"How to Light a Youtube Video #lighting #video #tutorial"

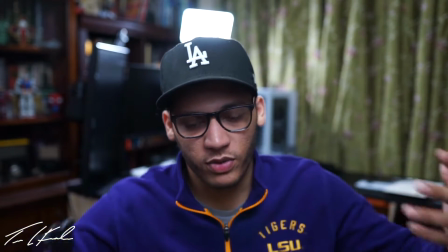246s
That's probably the last light that you would need if you were trying to do a lighting setup, but just to have it is really cool.
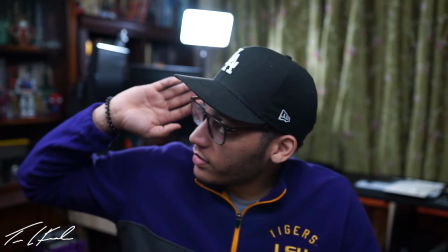252s
This light right here, it's the same as this light.
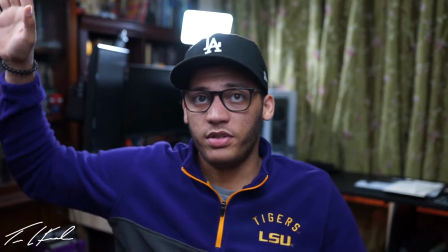257s
I have them at the same color, the same height, everything.
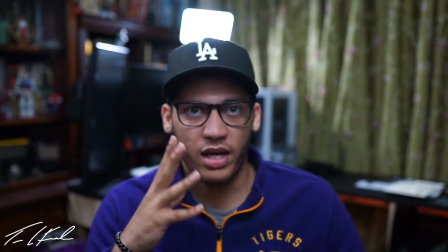260s
The only thing that's doing is making it to where one side of my face is brighter to add
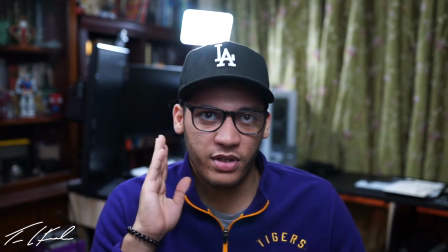268s
a cool contrast on the other side. Obviously you can tell this side of my face is brighter than this side of my face.
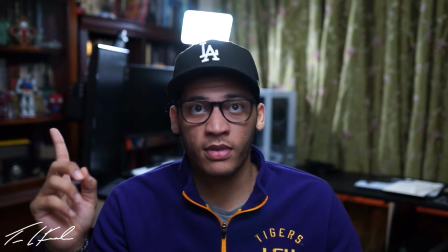272s
If I turn that light off, the only thing lighting me up is this front and the one behind me.
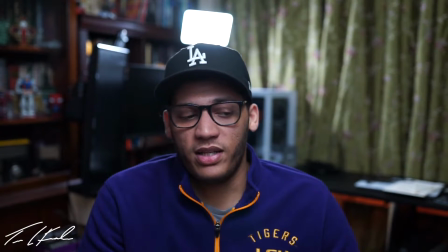279s
Though it doesn't look bad, it just looks very contrast, and I don't really have anything filled in on my face.
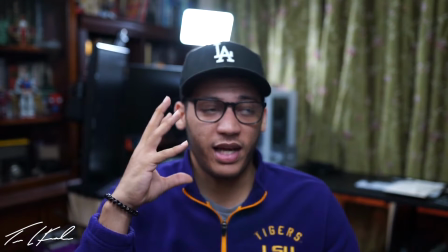285s
I'll turn it back on, and you can see how my face is a little more full on one side and it's kind of dull on the other
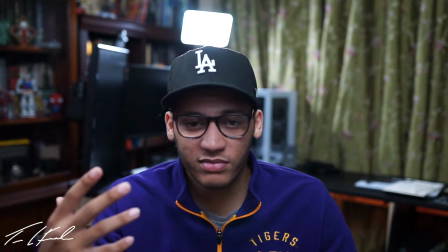290s
side. But when I move my face, it gets this cool thing. Yeah, I don't know how to describe it, but I like the way it looks.
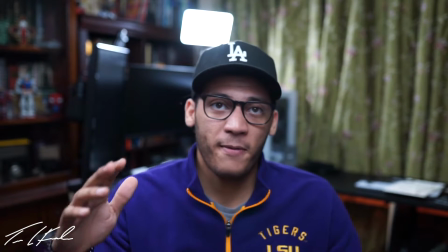299s
professional cinematic people use it at the same time. Usually it's kind of more behind me a little bit,
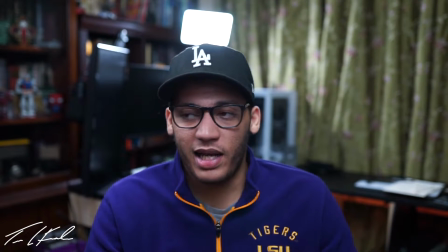306s
but the lights that I have are not very bright, so I kind of have to put it in front of me and make it like a bigger version,
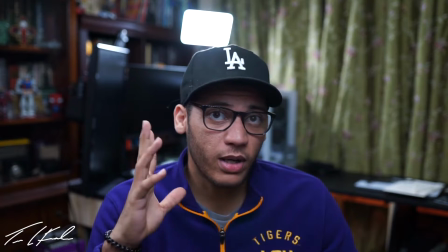312s
make the light kind of stretch out. So then the lights above me are my room lights. They actually are the same bulbs.
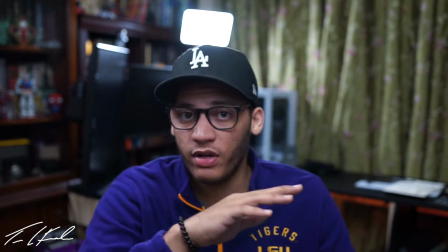318s
It's all by Philips Hue, so I can control every color, every light in my room, except for the one back there.
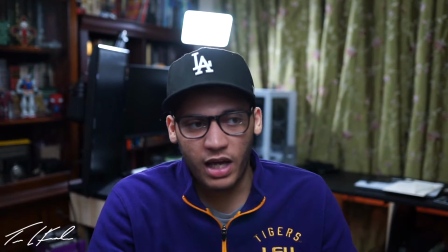325s
I cannot control that one, except obviously whatever this remote lets you control.
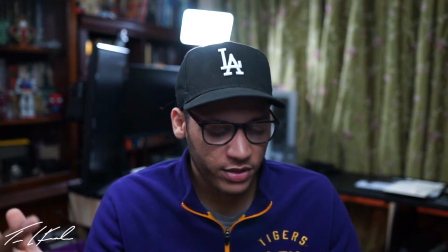331s
But all from the app, I can control every light in my room. So if I wanted to, I can turn my room off and it goes off.
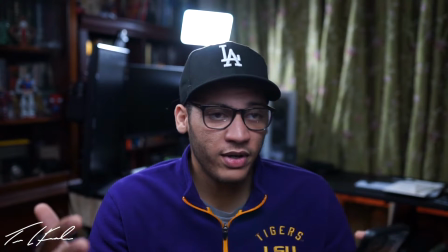339s
It doesn't do very much, but there's a lot of contrast that happens between now. You kind of lose a lot of stuff in right here.
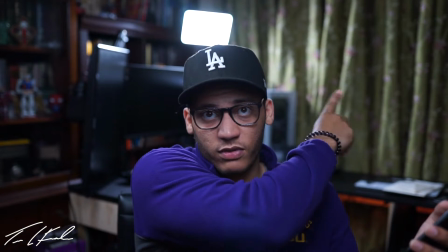347s
You don't really see it anymore, and then like some of this stuff over here isn't as lit. I'll show you.
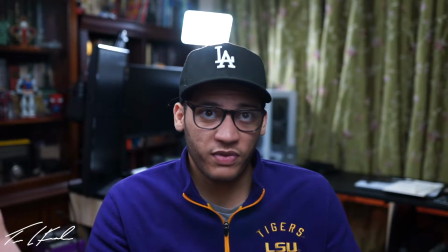352s
So just when I turn it back on, so it's very subtle, but you can tell that's my little Spider-Man and my Gundam.
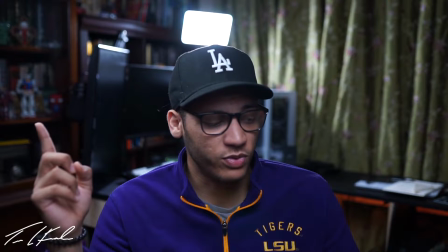360s
You watch them, you really can't see them as well anymore. It does help that this light back there is pretty bright.
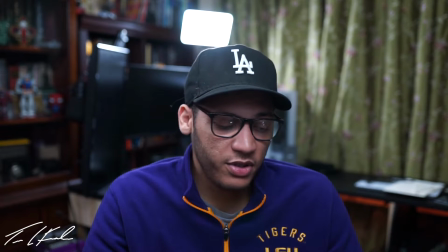366s
It's very subtle, but if I didn't have it, you would definitely be able to tell. And I can really do any color I want.
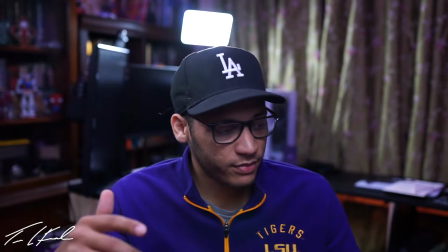372s
So if I want to do a red color, want to do purple, blue, it's like a very, very light shade of everything.
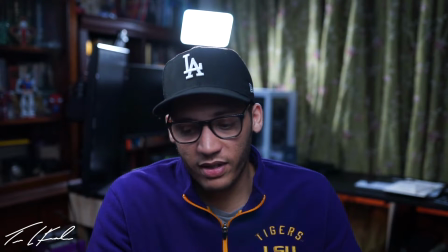381s
It would honestly be more dominant if I turn this light off, so you can probably see a little better.
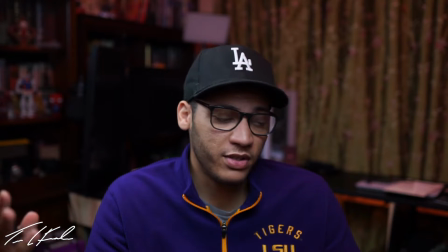385s
Yeah, so everything's blue right now, everything's red, purple,
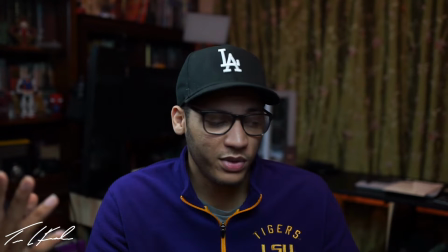395s
orange. You can't really see because it's not that bright.
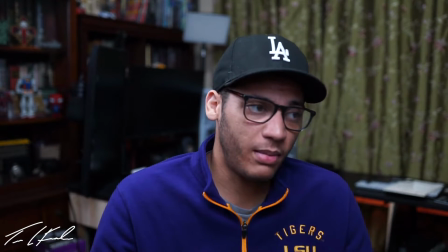397s
I normally just leave it on white, but if you watch the stream, then you'll see that my background changes colors a lot, and I'm changing between purple, red, and blue and stuff like that,
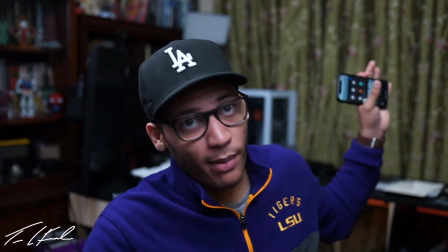406s
just because it adds a lot of contrast, because you can see a lot more in my room instead of having to see a lot of these lights.
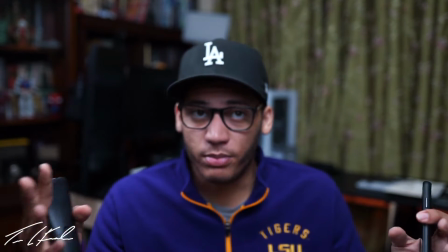412s
So then the final light, probably the most important light, is obviously, they call it a key light.
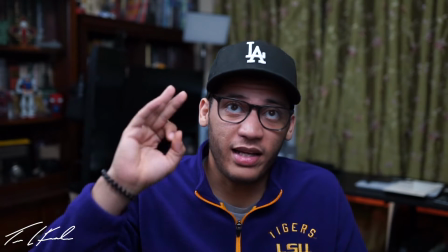418s
That is the light that's right in front of me.
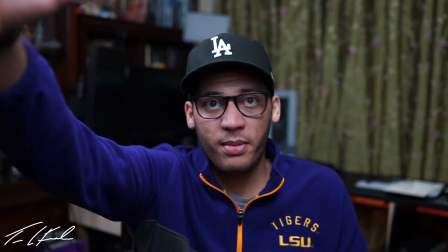420s
It's pretty far away from me because I want it to be super diffused and super soft on me.
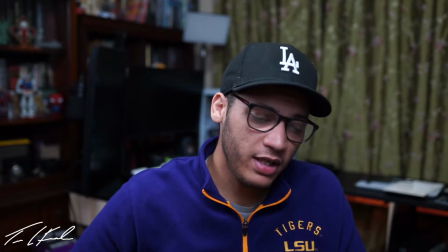429s
If I were to take the diffusion off of it, it would be very bright, too bright to even look at,
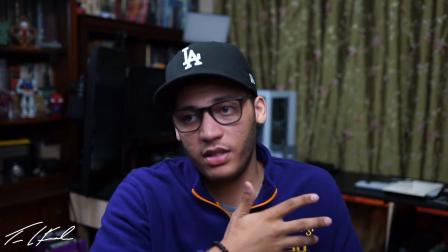434s
and it would be very, very blown out on my face, and it wouldn't look good.
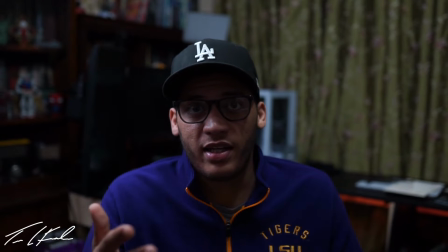439s
So you probably already know what it's going to look like without it. If I turn that key light off, you can kind of notice what this light is doing now.
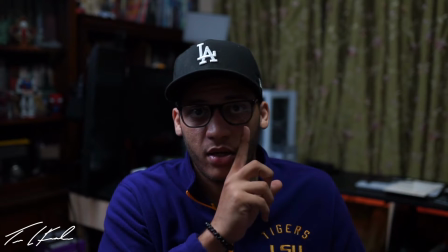447s
You can see how one side of my face, and then like all of this is kind of a shadow, except for like right where my cheek is.
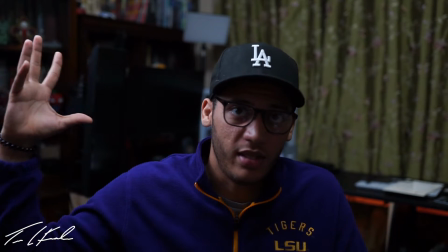454s
So it's really, really cool to have that to be that accent light. I'll turn that one off just so you see.
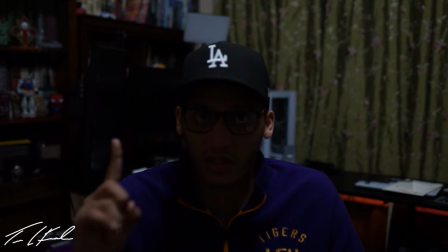461s
So without any lights but the lights in my room, this is what it'll look like.
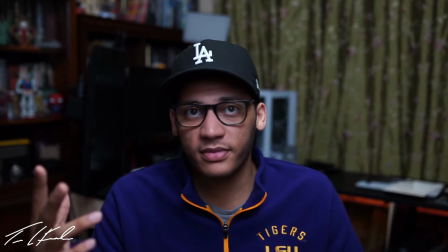465s
If I add just a key light, this is what it looks like. It looks really good.
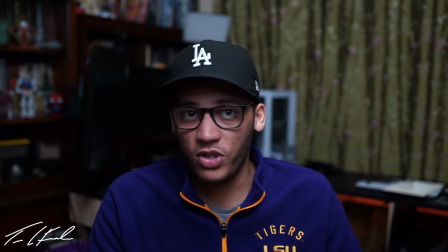470s
If you have nothing else and this is all you have, this is really, really cool of a look anyway.
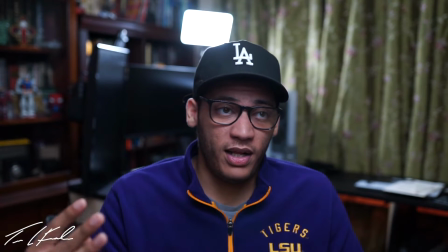477s
The light behind me, this is a lot of what people use for YouTube,
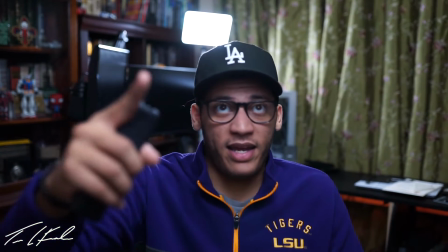482s
and like having just a hair light and a key light in front of them.
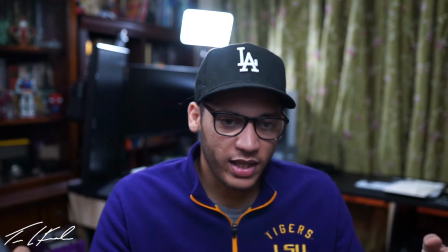487s
And then I add my side light, and we get the whole setup of what it all looks like and what it all entails.